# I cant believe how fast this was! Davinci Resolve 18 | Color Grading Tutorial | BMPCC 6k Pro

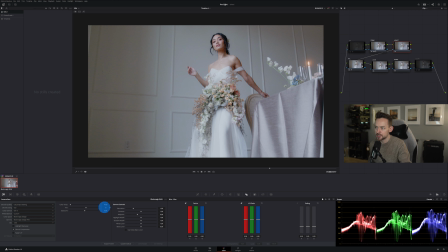And just a tip here, to make sure you're getting the cleanest image, always try to adjust your color temperature and tint in the camera raw panel, because that information is already baked into the file. So you're not going to lose necessarily any quality,
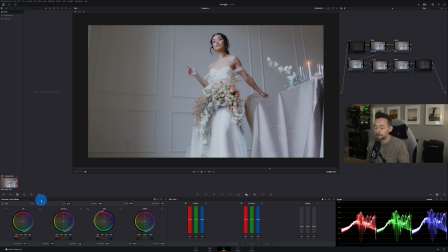versus when you're doing it in the primaries, you might introduce some like artificial noise you don't really want. So I would definitely recommend doing it in the camera raw panel. Next step is what we're going to do is we're going to go to back to our primers and go into our curves,
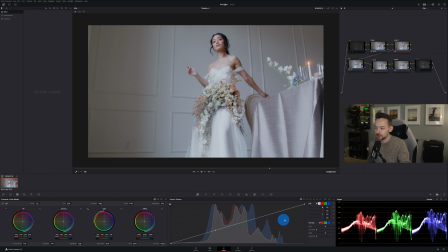and I'm just going to apply just a little bit more of a pop here. And how we're going to do is I'm just going to raise this up a little bit, and then we're going to go down to our darks and bring this down. And all this really does, it just kind of helps like
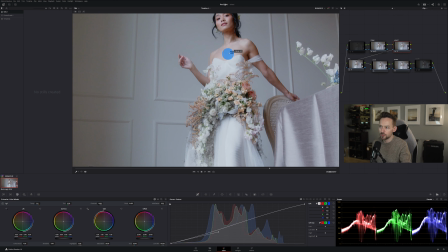just really smooth everything out a little bit more, but give the appropriate pop that you want here.
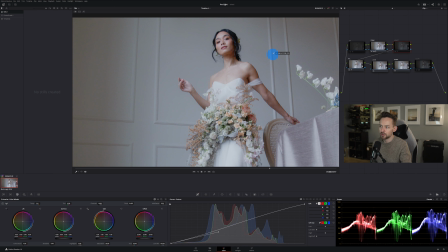So you can see before and then after.
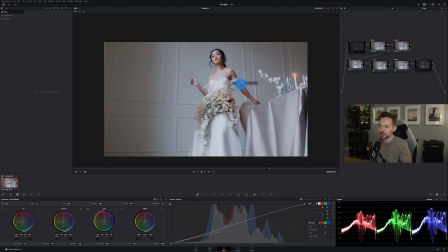It's very subtle, but I think it's a really good technique to achieve that result that you're looking for.
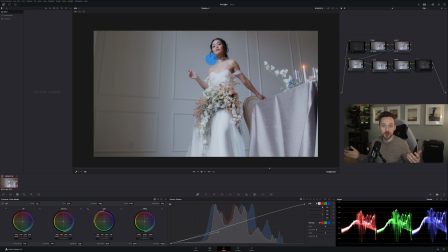And like this clip, I feel like is already looking fantastic. We've only done like a couple things. So then what we're going to do is we're going to go to our HSL. This is already pre-done just in the interest of time, but I'll go ahead and show you what we're doing here. So we're going to go to the hue versus saturation. That's really the only thing that's being adjusted.
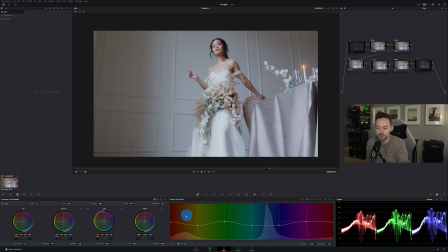We brought our yellows down a little bit, and then just our blues and a little bit of our reds. We didn't do anything in the hue versus hue or the hue versus luminance. So that's everything that's going on in the HSL.
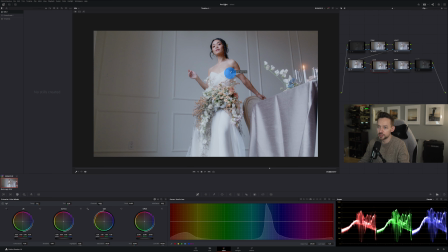Now we're going to go to our look node, and really the only thing that I want to do is I think I want to boost up the saturation a little bit more, just because I really want her skin and the flowers to pop.
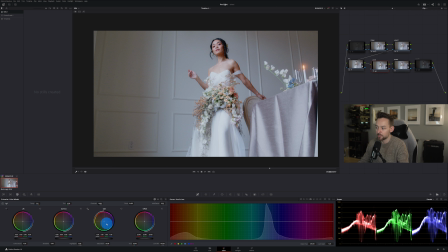And the next thing I want to do is I want to go to the gain, and I want to push this over towards the teal, really to sell that clean white look.
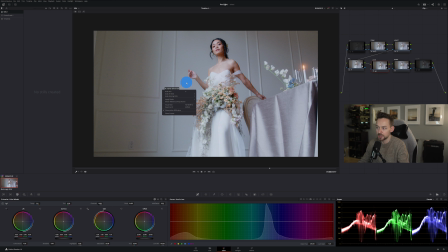And then I'm going to go ahead, and you're going to notice that I have the RGB value on. I like using this just as a general rule of thumb on the dress. And you can see here, you know, I mean, it's pretty much spot on. I mean, you can see it's pretty dang close as far as like white or very crisp white.
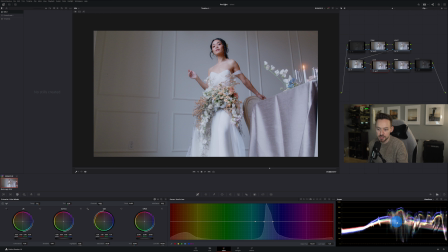We can also go over into our waveform here and see, you know, everything's looking pretty good. We got a little bit more in the blues, but as far as what I'm seeing in the image, I really like it. So I'm going to keep it here. And you can see before the look node and then after, it's very subtle,
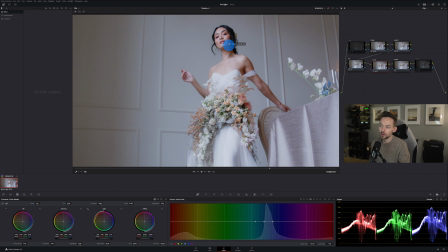but you can see really brings her skin more alive, a little more magenta rather than this kind of greenish tint. And then we're going to go into our sharpening. And to sharpen, I just go over to the blur tool.
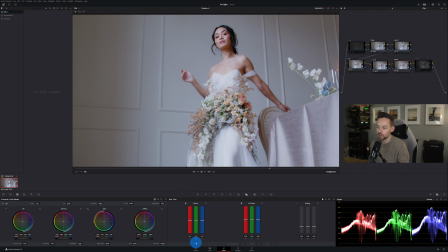And then in radius, we're just going to bring this down just like 2 notches, like bring it down like 0.48 or something. Like, don't have to get too extreme with that. Again, color grading, just a little goes a long way. And you can see, like, just in our primaries, that's like where the majority of everything happened.
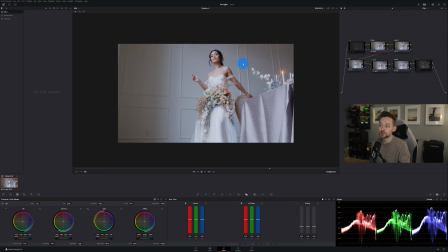Like, look at how much was just done in that one node, you know?
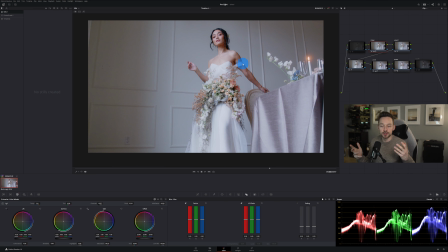So, you know, I'm sure there's a time and place for, you know, definitely these crazy node structures and like doing a lot of power windows and that sort of thing. But at least for my workflow, and I'd say the majority of like wedding work and like commercial interview work, this will be more than enough.
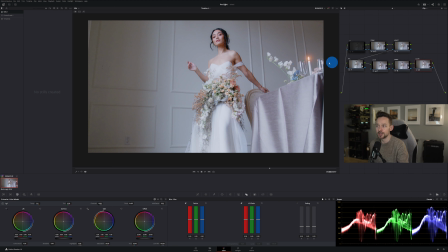So apply a little bit of sharpening, and then let's see the glow tool. I do actually like it. So let's use a glow. So in here, what we're going to do is we're going to have selected output, glowing image. We're going to go down to our composite type, make sure that's selected as soft light, and then put our shrine threshold to 0.
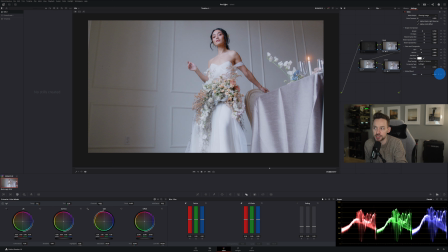And then we're going to go to our global blend, and then just, you can see as we raise this up or down, it's going to increase the strength. So we're going to park it probably right around like 2.5. And that looks that looks great there. Okay, so let's see. We'll turn on our noise reduction as well.